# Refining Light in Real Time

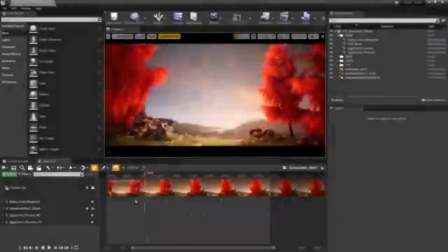0:01 One of the main benefits of working in a real-time environment is that I can adjust or manipulate my movable lights at any moment and see the results
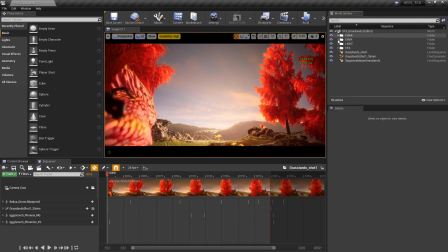0:11 immediately. So right now in this scene, all I have is my HDRI backdrop.
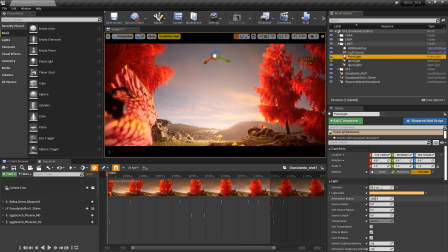0:18 I have my directional light source. I have a point light, which is putting a little bit of light into this part of the scene. And I have two spotlights, which are sort of filling out the environment here. I can toggle these. But is there anything else that I want to do here? Do I want to add more color? Do I want to add a little bit more illumination?
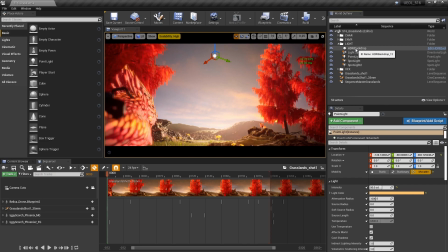0:37 Or do I want to modify any of these? Because these were sort of existing when we created this environment to begin with. So the first thing I'm going to want to do is I want to audition the directionality of this light source here.
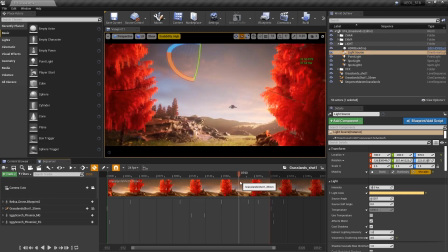0:51 So I'm going to go back over here and let's just take a look. Let's see what happens when we start rotating this. I kind of like it a little bit more head on there.
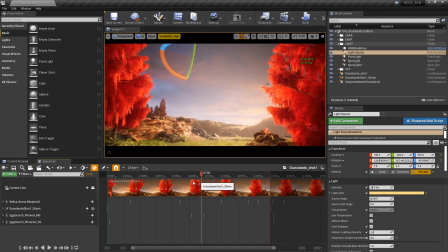1:08 As you can see, it's hitting the rocks, which are making them pop, which in a way makes a little bit more
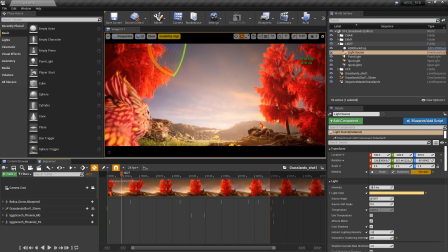1:15 sense because the sun is technically about right here based off this HDRI. Now, maybe it needs to be skimming just a little bit like that because it's cut off by the mountain ridge here.
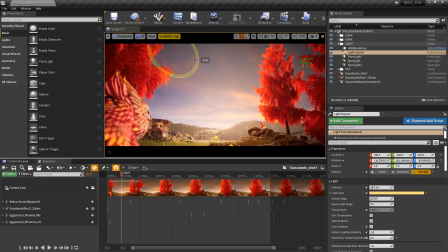1:35 So, there would definitely be some element of shadow, but, not everything has to be motivated, right?
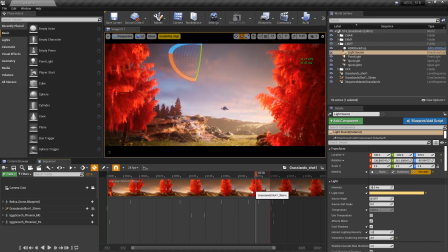1:42 I mean, we learned that when we do stylistic, aesthetic-based lighting. You have the general motivation, which gives us, the idea, but it's like, this is what filmmaking is about, right? It's all an illusion. So I'm just going for what looks the best to me.
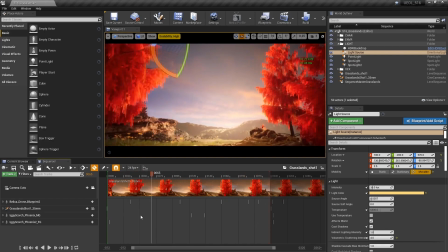1:58 And right now, that seems like a big improvement over the original rotation of the directional light. Once again, loving the fact that, this is all immediate. I don't need to wait since all my lights are set to movable.
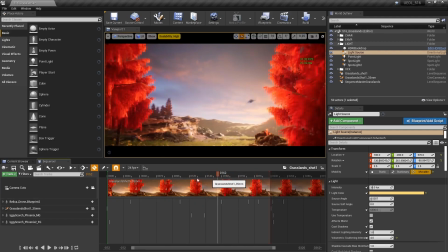2:11 So, there is the trade-off, of course. I'm not getting bounce light and I'm not getting, global illumination from this stuff.
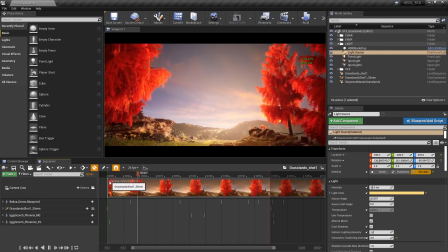2:18 But it's all dynamic. It's all happening real time. It looks good enough for the level of quality I'm going for on this project.
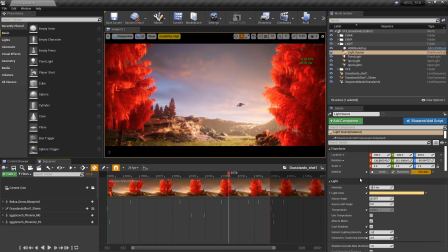2:26 All right. Well, we tweak stuff like that. Do I even want to change the color here?
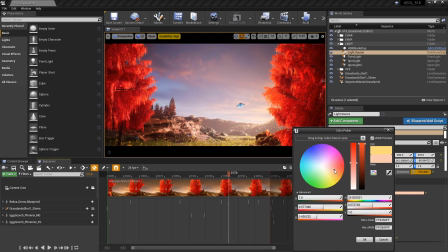2:32 Do I want to bring it a little bit more towards a neutral without getting so amber? Do I want to put some red, some purple into it? And I kind of like having this little bit more magenta in this light.
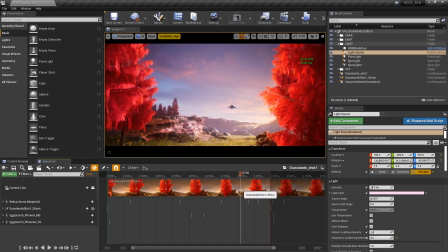2:46 This isn't Earth. This is an extrasolar planet. I don't know what sort of atmospherics are going on here. It's kind of nice. So, these are the subtle ways that you can start changing things on the fly.
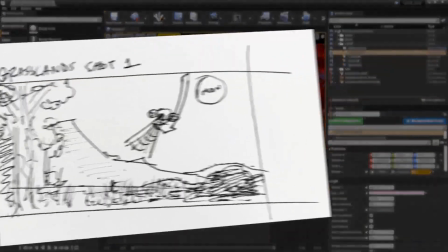3:00 This is going to have a ripple effect. Like my storyboard is just a pencil sketch. Like I don't have any color values in that.
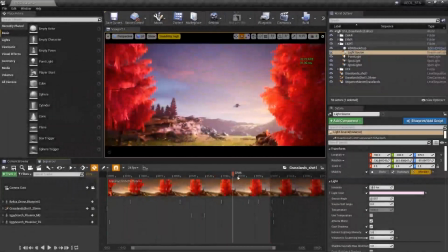3:06 So I'm sort of deciding these things on the fly here as I do this.
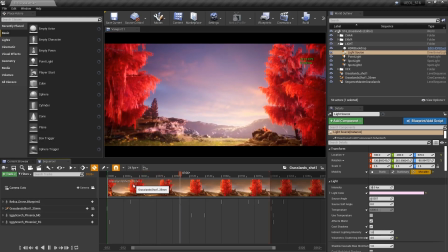3:11 And, once again, this is my workflow. This is what I like doing. I like sort of improvising at this point.
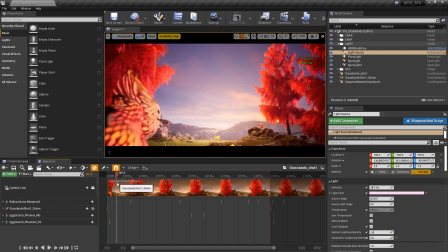3:17 I don't like improvising with my framing necessarily, unless I feel particularly inspired while, setting up shots and moving throughout the scene.
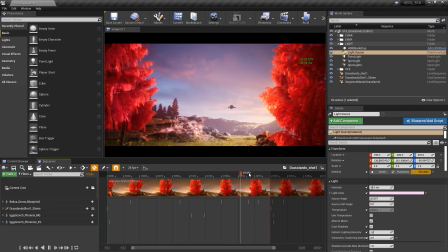3:25 But the stuff like, wholesale changing the color of the directional light, I like discovering things like that, like during the process.
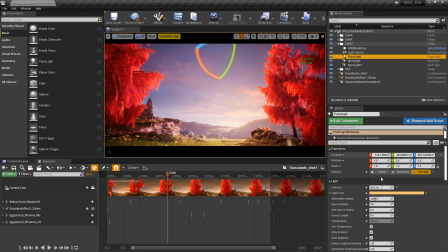3:33 So one thing I want to adjust then and make sure is that my point lights now have similar values.
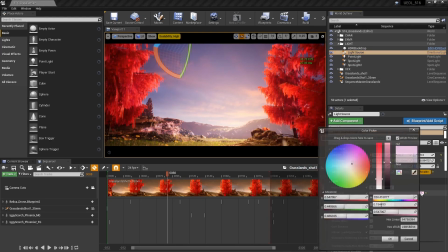3:39 So, I can just go into my light source here, I go in here and I can copy my hexalinear code.
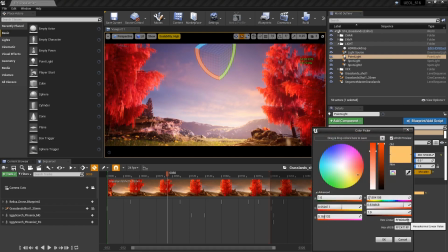3:45 Just copy and paste that into my point light to make sure it's the same and I'm not doing anything too crazy.
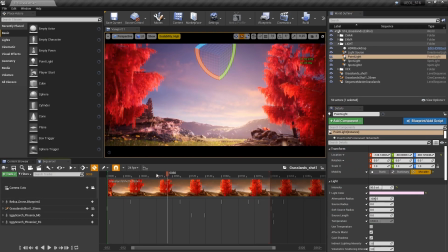3:55 Now, do I want to add any sort of accents or flourishes in regards to the lighting here? I think that, even though it's not completely motivated, I'd like to add in some fill right here.